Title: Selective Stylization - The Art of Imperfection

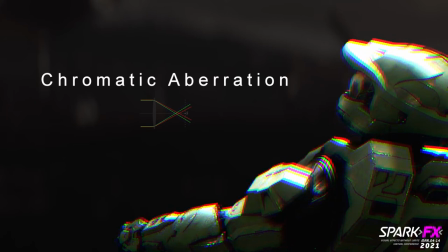4:19 When working on a fully CG shot, adding in a hint of chromatic aberration based on the amount present in surrounding shots in the cut can help to give that subtle filament quality and integrate and match that shot closer to the overall look of the project. Like we discussed before,
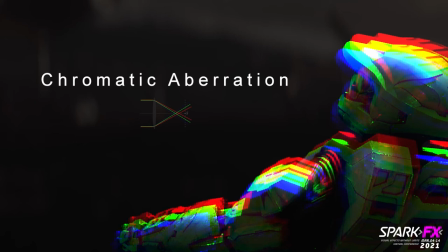4:34 you don't want to be going from an entirely CG shot to a non-VFX shot and missing those attributes that the non-VFX shot may have. Now, these first two examples may seem a bit simple, however it's likely because of their simple nature that they can be easy to overlook and often ignored. Well, until an eventual QC note lands in an artist's inbox that reads something like, Hey, uh, grain doesn't match. Missing chromatic aberration. You're missing grain. Seriously, just grain the thing. Moving on from these simpler attributes such as grain and chromatic aberration, I'll be expanding upon what Alex mentioned earlier, probably the most commonly overused camera attribute, the presence of lens flares.
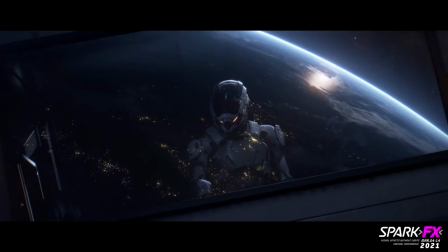5:16 There's been a trend in more modern video games and feature films to have a bit of a habit of slapping lens flares and slapping lens dirt all over the screen,
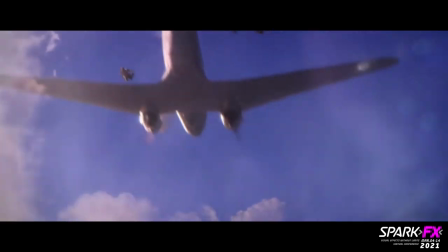5:24 even if it doesn't make a whole lot of sense. Sure, if the first person video game character is wearing a helmet or has some goggles on, maybe it would be appropriate to have those effects.
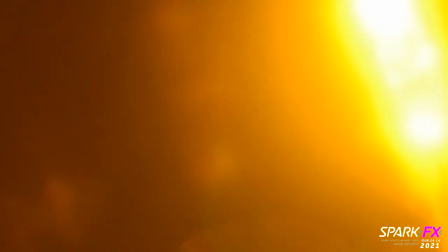5:33 However, if you look directly at the sun with your own naked eyes, it's probably not going look a whole lot like the next JJ Abrams movie.
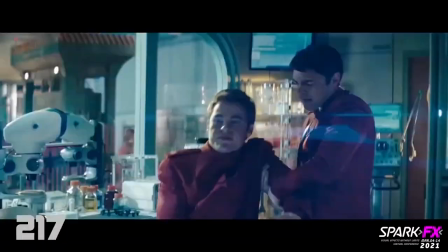5:43 When most people think of overuse of lens flares, they probably think of JJ Abrams Star Trek.
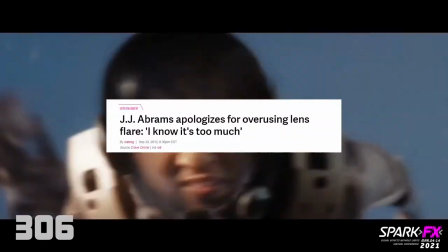5:48 But I think Abrams is probably aware that he pushed it a little far in that film.
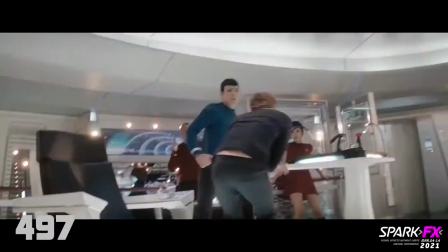5:53 Lens flares are an effect that can often be overdone simply because it tends to just honestly look pretty cool.
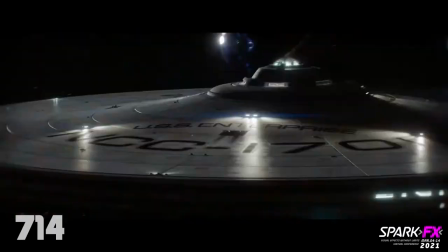5:58 I'd say I'd probably been guilty of attending the JJ Abrams school of cool more than a couple times myself.
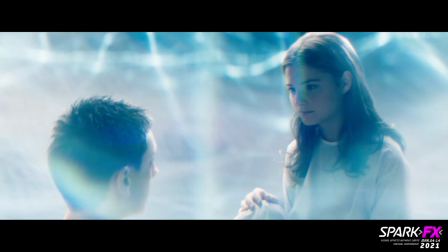6:03 Though it may look super awesome to just throw some flares into a scene and cover up your work, it's better to understand when and where to appropriately add them in.
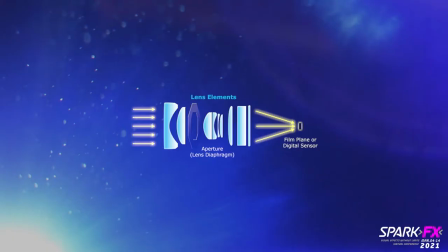6:13 Optically, a lens flare is created when non-image forming light enters the lens and subsequently hits the camera's film or digital sensor.
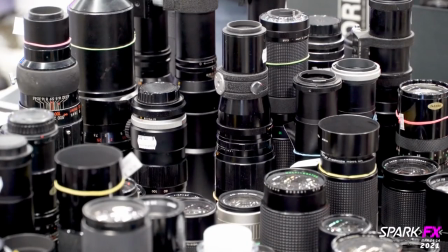6:20 Flares are achievable with most lenses, as lenses are manufactured with several layers of glass.
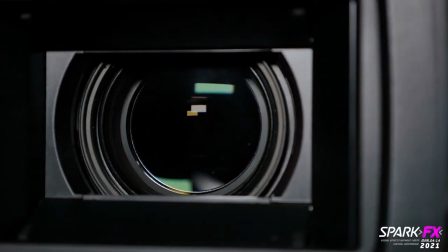6:25 The light entering into the lenses will reflect, refract,
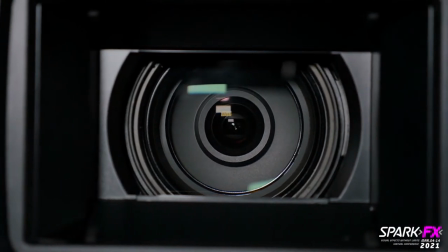6:29 ghost, leak, and more or less bounce all around like crazy before hitting the sensor of the camera, creating our image and creating that flare.
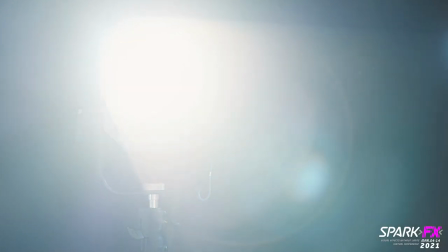6:37 Although flaring is technically caused by internal reflections, this generally requires very intense and bright light sources in order to become significant.
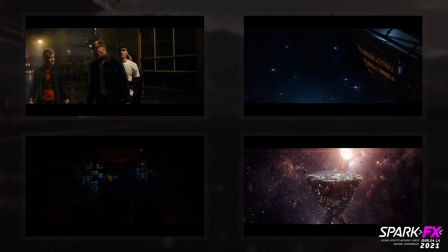6:46 Heavy amounts of flaring can often be a stylistic choice, and depending on the project, it may be an element that would be played up more than would be technically correct, especially in a project that is trying to evoke a more sci-fi or retro film look or aesthetic. Lens flares will also have very different characteristics based on the types of lens being used,
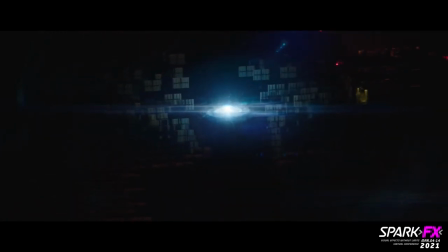7:05 so it's important to match the overall look of any additional flaring being added, rather than just opening a program like Optical Flares and going with the first default that shows up.
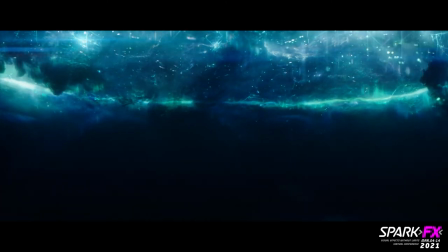7:14 Programs like Optical Flares are great, however like Alex was talking about, if you're able to capture your own flares and create your own elements library that's been filmed through that same lens that's been capturing your shots, you're going to get a nicer overall image that's going to tie together better overall. For example,
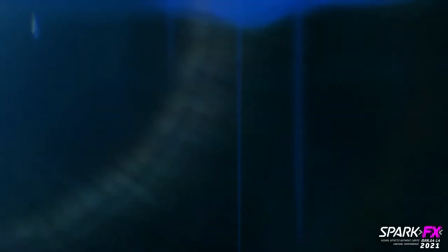7:31 it wouldn't make a ton of sense to have a huge bright blue anamorphic flare show up
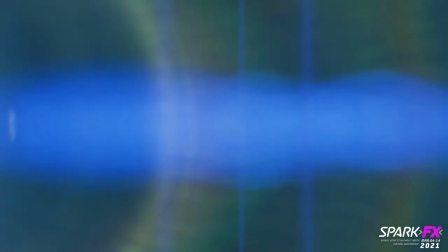7:36 out of nowhere on a project that maybe hasn't actually been shot on a camera with an anamorphic lens.
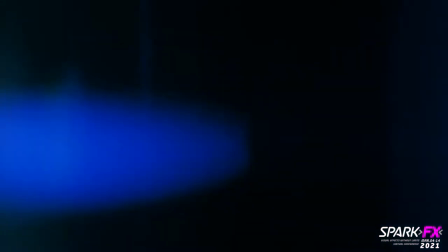7:41 To highlight all of the different looks and attributes lens flares can take on,
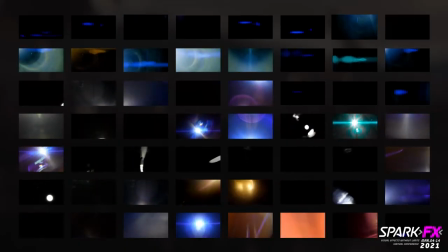7:46 we can see here the same light source filmed with a few different lenses.
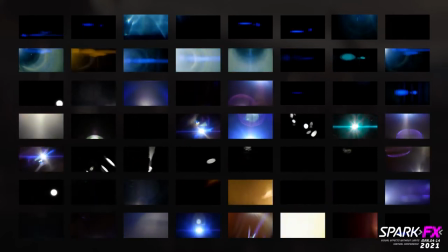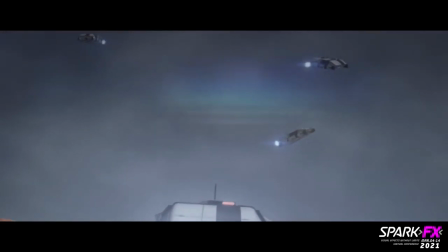7:56 Now even if the shot itself contains no intense light sources, stray light may still enter the lens if it hits the front element.
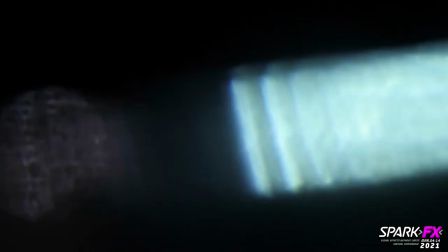8:03 This is commonly referred to as off-screen flaring and can be used as a way to essentially pre-roll and introduce a light source before it actually enters the frame of the shot.
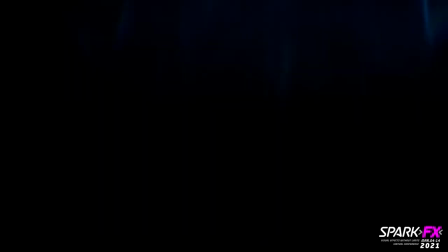8:13 This can be easy to miss when dealing with CG as we generally just are thinking about what we can see directly on screen in our Nuke viewer. Out of sight, out of mind. However, it's important to take into account the world happening outside of what we're seeing in Nuke.
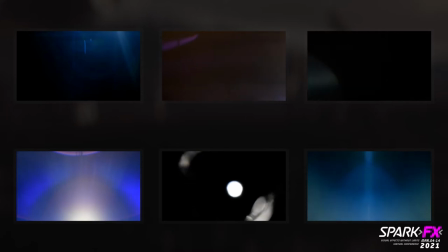8:28 Using off-screen flaring and reflective lens elements like we see here can really help to integrate a CG element into a scene or
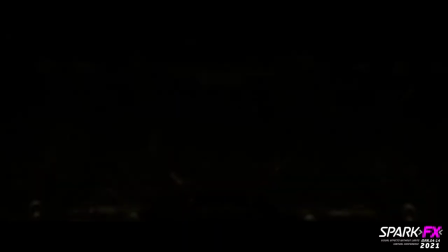8:35 enhance a fully CG shot or game cinematic by making it appear as if that image is actually passing through a camera's lens that lives in that environment.
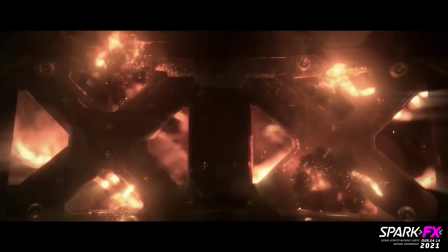8:43 Just because that source of light isn't visible on screen doesn't mean that the light being emitted isn't hitting our camera's lens.
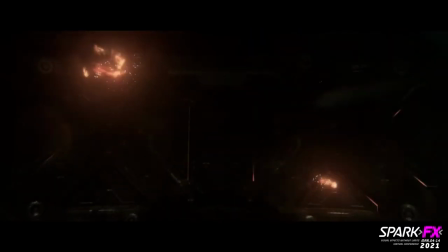8:50 That light doesn't disappear just because we can't see it in our Nuke viewer.
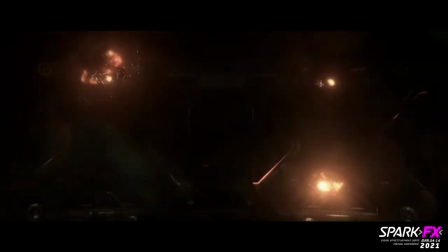8:54 These off-screen flares and reflections can appear as very different looking elements depending on the lens or even the source of the light.
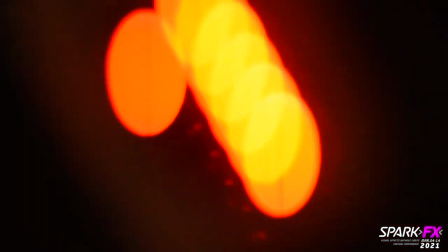9:02 As we see here, these LED light sources are reflecting more of a mirror image of themselves rather than a
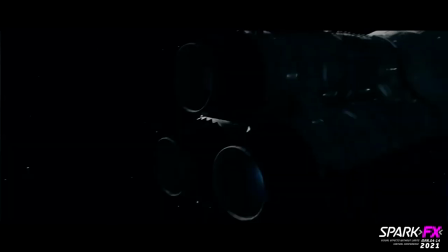9:08 non-descript wash of chromatic separation and cool rainbow-y colors like we see here. These different looks can be achieved through different lenses and lens filters and are elements that can be art-directed to guide the overall look and feel of a project.
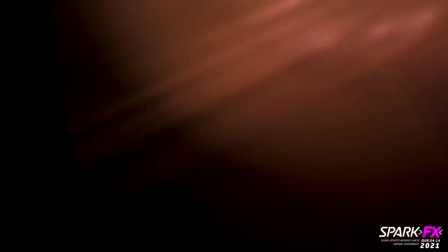9:23 When I'm taking on more of a look dev role as a comp lead or a comp supervisor, I like to build out templates or,
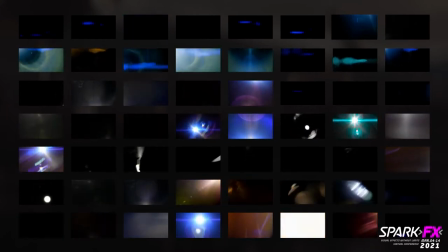9:30 like Alex was saying, contact sheets of various elements that I feel share similar attributes and feel like they could be living within the same family.
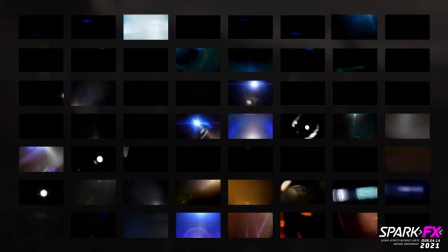9:38 By having all the artists on the show or project using these same elements, it can really help to give a consistent look and feel to the overall project.
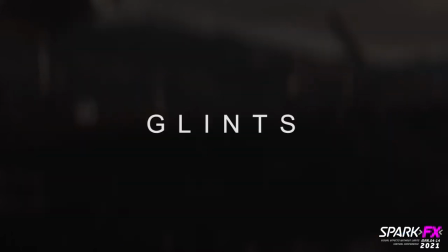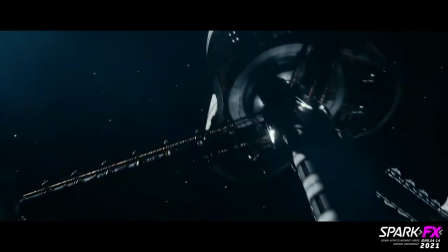9:52 Similar to lens flaring and reflection, a common element that is often missing from CG renders are attributes such as glints and blooming.
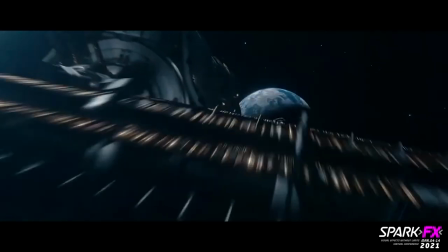10:00 Glints will often show up on extremely bright or hot points of an image when captured through some lenses.
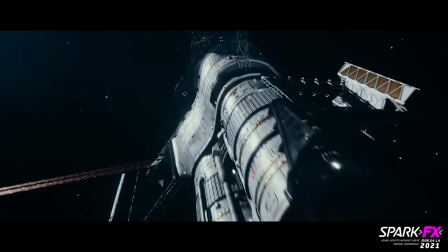10:06 This is an attribute that can really help to sell the reflective or metallic quality of an object,
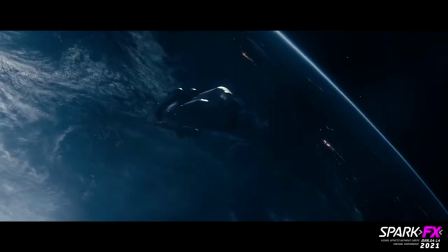10:10 and the absence of this kind of effect can often lead to CG objects that are supposed to appear metallic and have a high level of specularity,
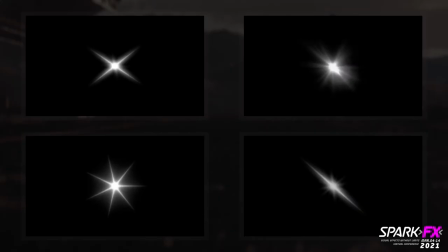10:19 appearing to be dull or plasticky. Here we see an example of what some glint elements may look like. The creation of glints was used a lot on astronauts to sell the reflective qualities of the ship.
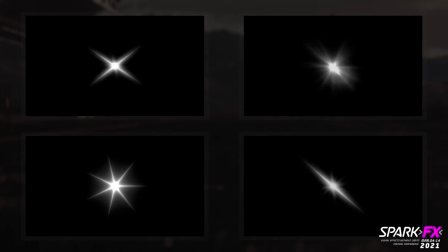10:31 In a program like Nuke, using the convolve node with specific 2D glint textures like we see here can be a really quick way to play up this effect. You can take the spec pass or specular AOV to kind of drive this convolve so that only the very hottest points of your image are getting these kind of glints.
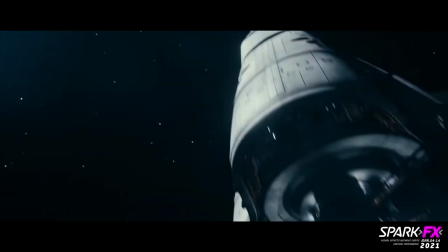10:49 Along with the use of glints, blooming and wash can be something that helps to sell the look of a light source or bright point in an image. Essentially having a gradual fall off from the brightest point of light, washing over the rest of the image.
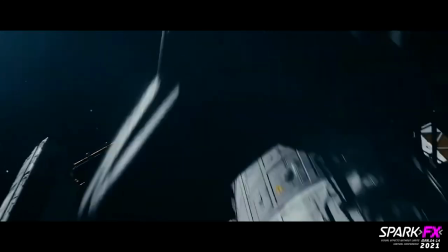11:02 Sometimes this can feel a bit cheesy so you want to stay away from overly light wrapping or washing out your entire image with bloom.
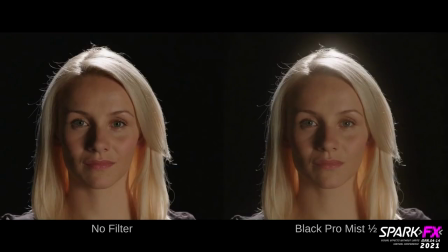11:08 This promiss style helps to soften and give a more ethereal look rather than having sharp edges to a shot.
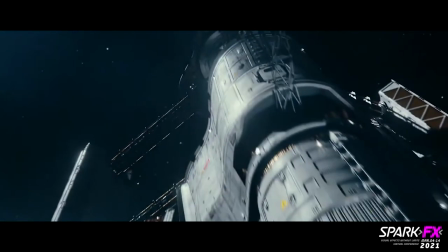11:13 Often CG will stand out as just being too sharp and not feeling fully integrated into that environment,
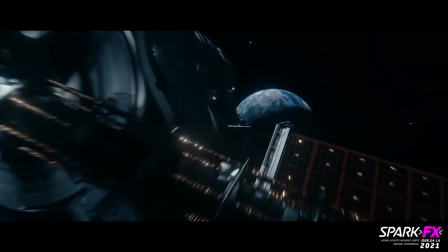11:20 so having a bit of soft blur or wash over it can really help to blend it in. Another attribute that can be commonly overlooked is the presence of texture within bokeh.
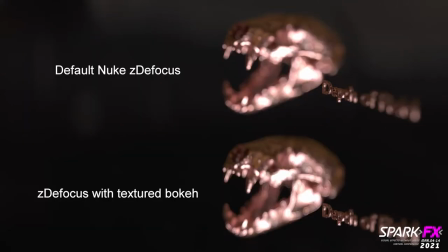11:32 It's not uncommon for less experienced artists to just stick with Nuke's default defocus or plug in a ZDFocus without actually adjusting any settings. While this simpler approach may actually work for some shots, they don't by default display the texture or uniqueness that may be present in the bokeh captured through a certain lens.
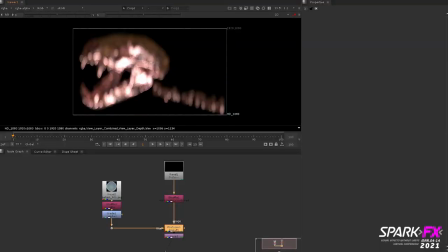11:49 Textured bokeh can be added through the image option in Nuke's ZDFocus or added through programs such as Peregrine Labs' PG bokeh.
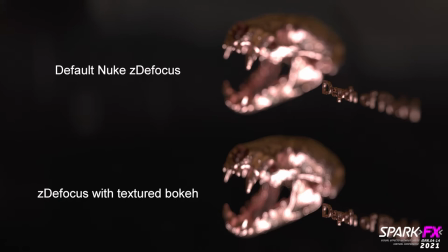11:57 To show an example of this, we can show the same CG object rendered with Nuke's default ZDFocus setup, as we see here, versus the same scene with textured bokeh elements being used to drive the look of the defocus.
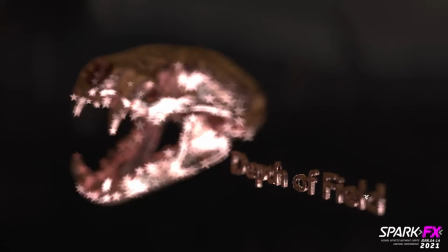12:10 When adding this defocus to an object or to a part of your scene, it's best to match as closely as possible to the look of the bokeh that's being captured through the onset camera. Paying attention to attributes presented in defocused areas of your play. For instance, you wouldn't want to be adding circular bokeh to a show that's been shot with an anamorphic lens.
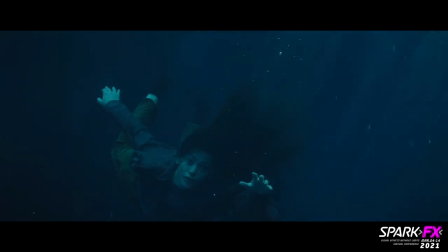12:30 In that case, the bokeh would be stretched and have a more oval quality to its overall shape.